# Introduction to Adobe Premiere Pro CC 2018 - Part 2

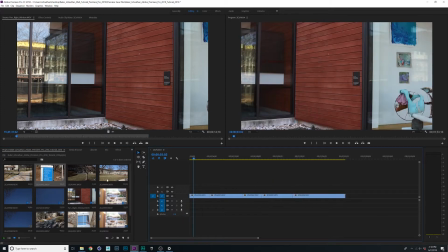[4:10]
As well as this clip and this clip. Okay, so we have a bunch of clips dragged into our timeline. A little bit out of order. I'm going to go ahead and mute our audio track for now.
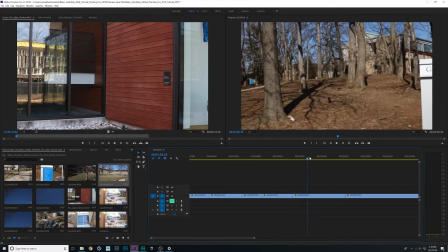[4:28]
So we have all of our clips here, but if you notice, they're all out of order.
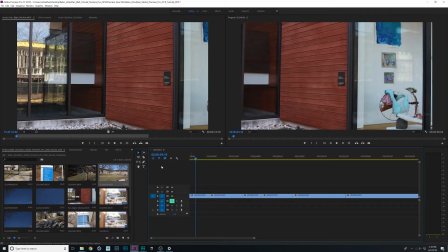[4:34]
It's still not a very coherent project. If your only goal was to bring clips in and put them right back out, then here you go.
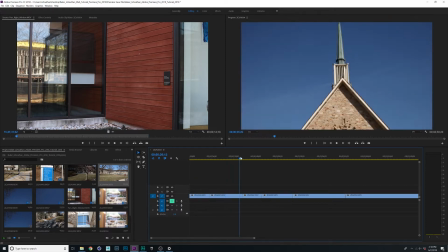[4:42]
But I want to restructure this in a way that makes a little bit more sense.
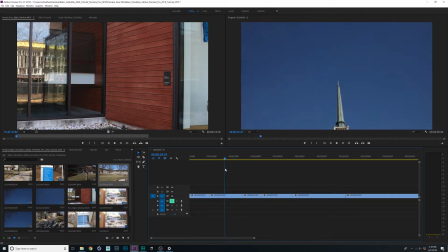[4:47]
So first off, I have this pan down for this shot from the church, or I'm sorry, from the sky to this religious building.
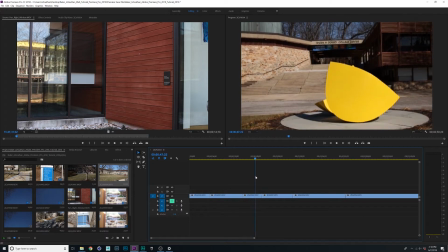[4:57]
And I also have a pan down from the sky to this sculpture.
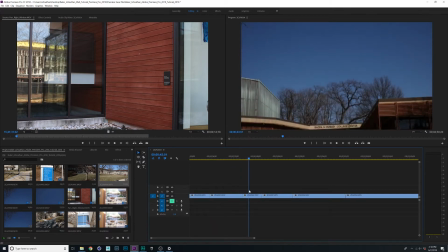[5:02]
And what I want to do is actually overlap those sky shots so we have a nice transition.
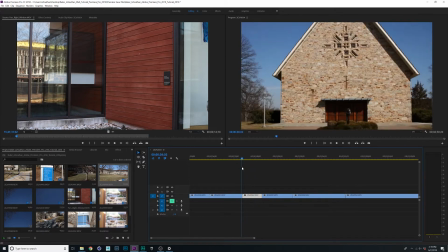[5:07]
So a simple way I can do this is, and what I actually want to do is line those sky shots up so it provides a nice transition.
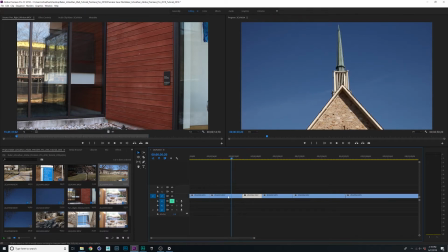[5:15]
So they're actually a little bit out of order now. I actually want to drag this clip behind this clip.
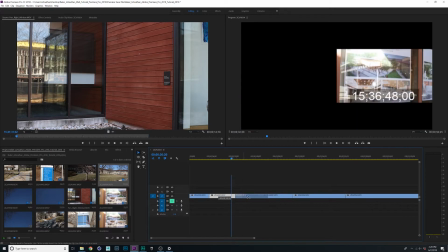[5:22]
I can click and drag clips around. If you notice, I can drop this behind that clip.
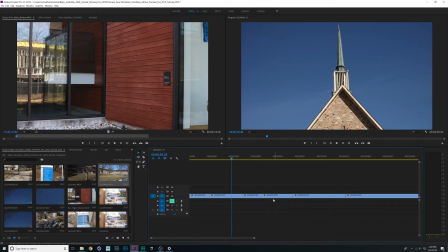[5:27]
If you also notice though, we had a clip there to begin with in this space, and when I dragged and dropped, it simply overwrote that clip. And that's not what we want to happen. So there's two things I can do here. This bar at the bottom is both a scroll for the timeline.
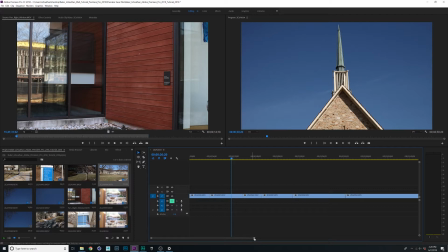[5:44]
It is also a zoom if I grab either end of this bar and zoom in or zoom out.
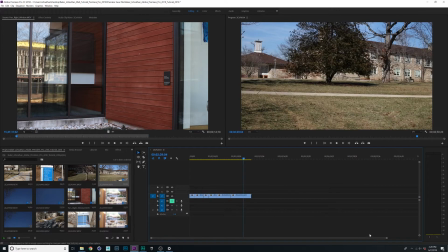[5:50]
It can be very handy to zoom out to your project to jump to a different place, and then to zoom back in to make a very specific cut. So there's a couple things I can do here.
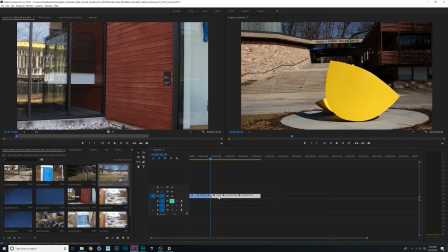[6:00]
I can click and grab all of these and drag them down to give myself a little bit more space, and drag this to the other side, select both and bring them back up,
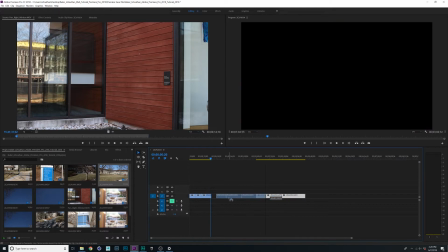[6:12]
select these and also bring them back up.
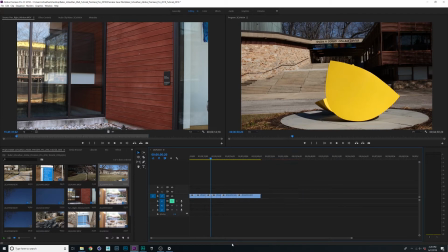[6:16]
I'm going to Control Z out of all of those actions and show you a second way. I can also grab these clips and simply move them up one row. You start with 3 video layers and 3 audio layers.
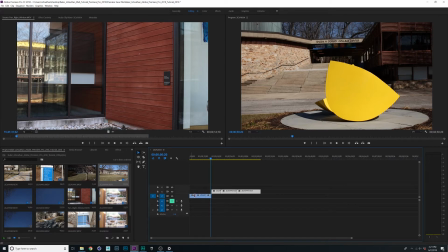[6:31]
You can add as many as you want, but I'm just going to go ahead and drag those clips up to the second layer.
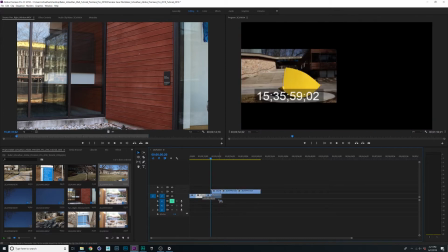[6:37]
And that way I can drag this clip here, grab these again,
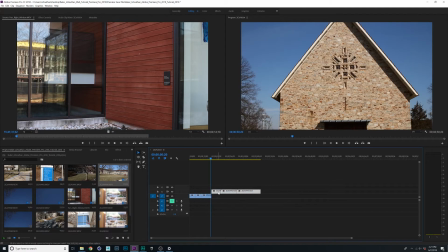[6:42]
pull them over here, and go ahead and drag these and drag them right back down.
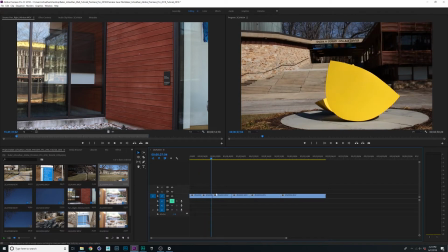[6:48]
Okay, so now that I have these 2 clips where I want them, these 2 clips right here, they're still not lined up.
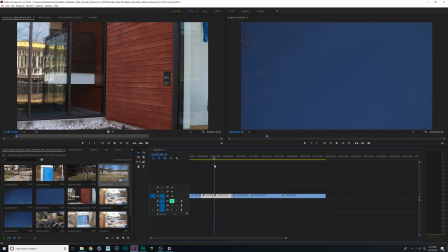[6:54]
It goes from sky to ground and from sky to ground. And so what I need to do is reverse one of these clips so it goes ground, sky, sky, ground, and provides a nice clean transition that way. And so what I'm going to do is go ahead and click on this first clip, and just so I know it's selected, it gives me a highlighted when I click it.
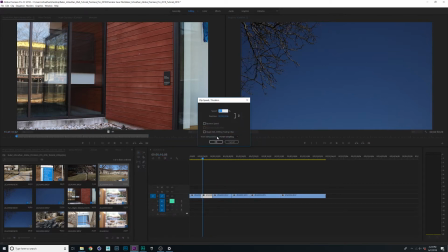[7:13]
And so I'm going to go ahead and right click on speed duration, and just select reverse speed.
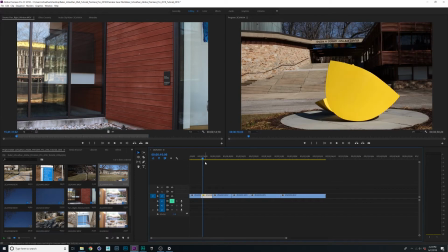[7:19]
And I'm just going to go ahead and click OK. And all that's going to do is reverse this clip and reverse its direction.
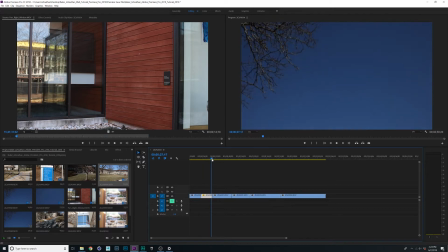[7:25]
So now when we watch, it goes from ground to sky and from sky to ground. And so this will provide an easier transition throughout the video.
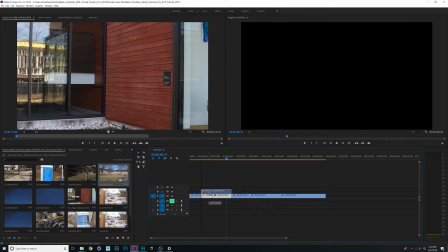[7:39]
I'm going to go ahead and select these. I'm going to drag them up one row because I have some more work to do here.
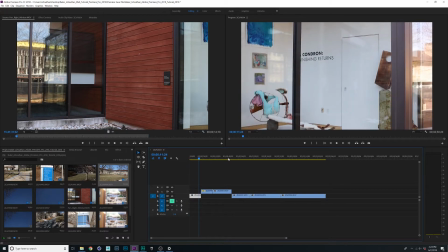[7:44]
I have this first shot and it's a pan to the right. And I have this fourth shot here, also a pan to the right.
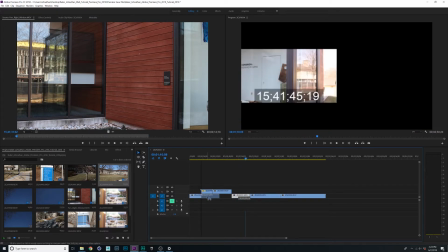[7:51]
And I want these two together, similar as to how the up and down pans are together.
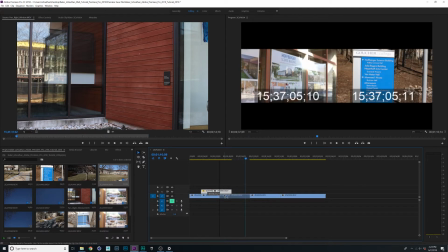[7:56]
So I'm going to go ahead and drag that over and come down and drag these clips back over here.
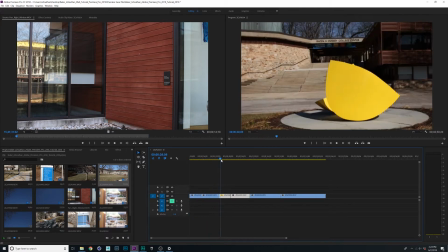[8:02]
So now I have this pan right and this pan right. I have an up and I have a down.
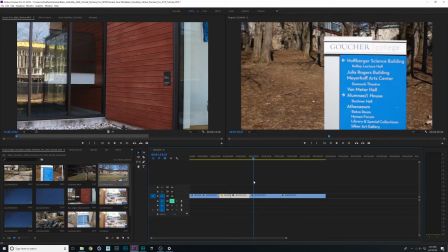[8:11]
And I'm still working on these shots here. So let's get started on that. This clip in particular is a little long, it's a little shaky with the pans.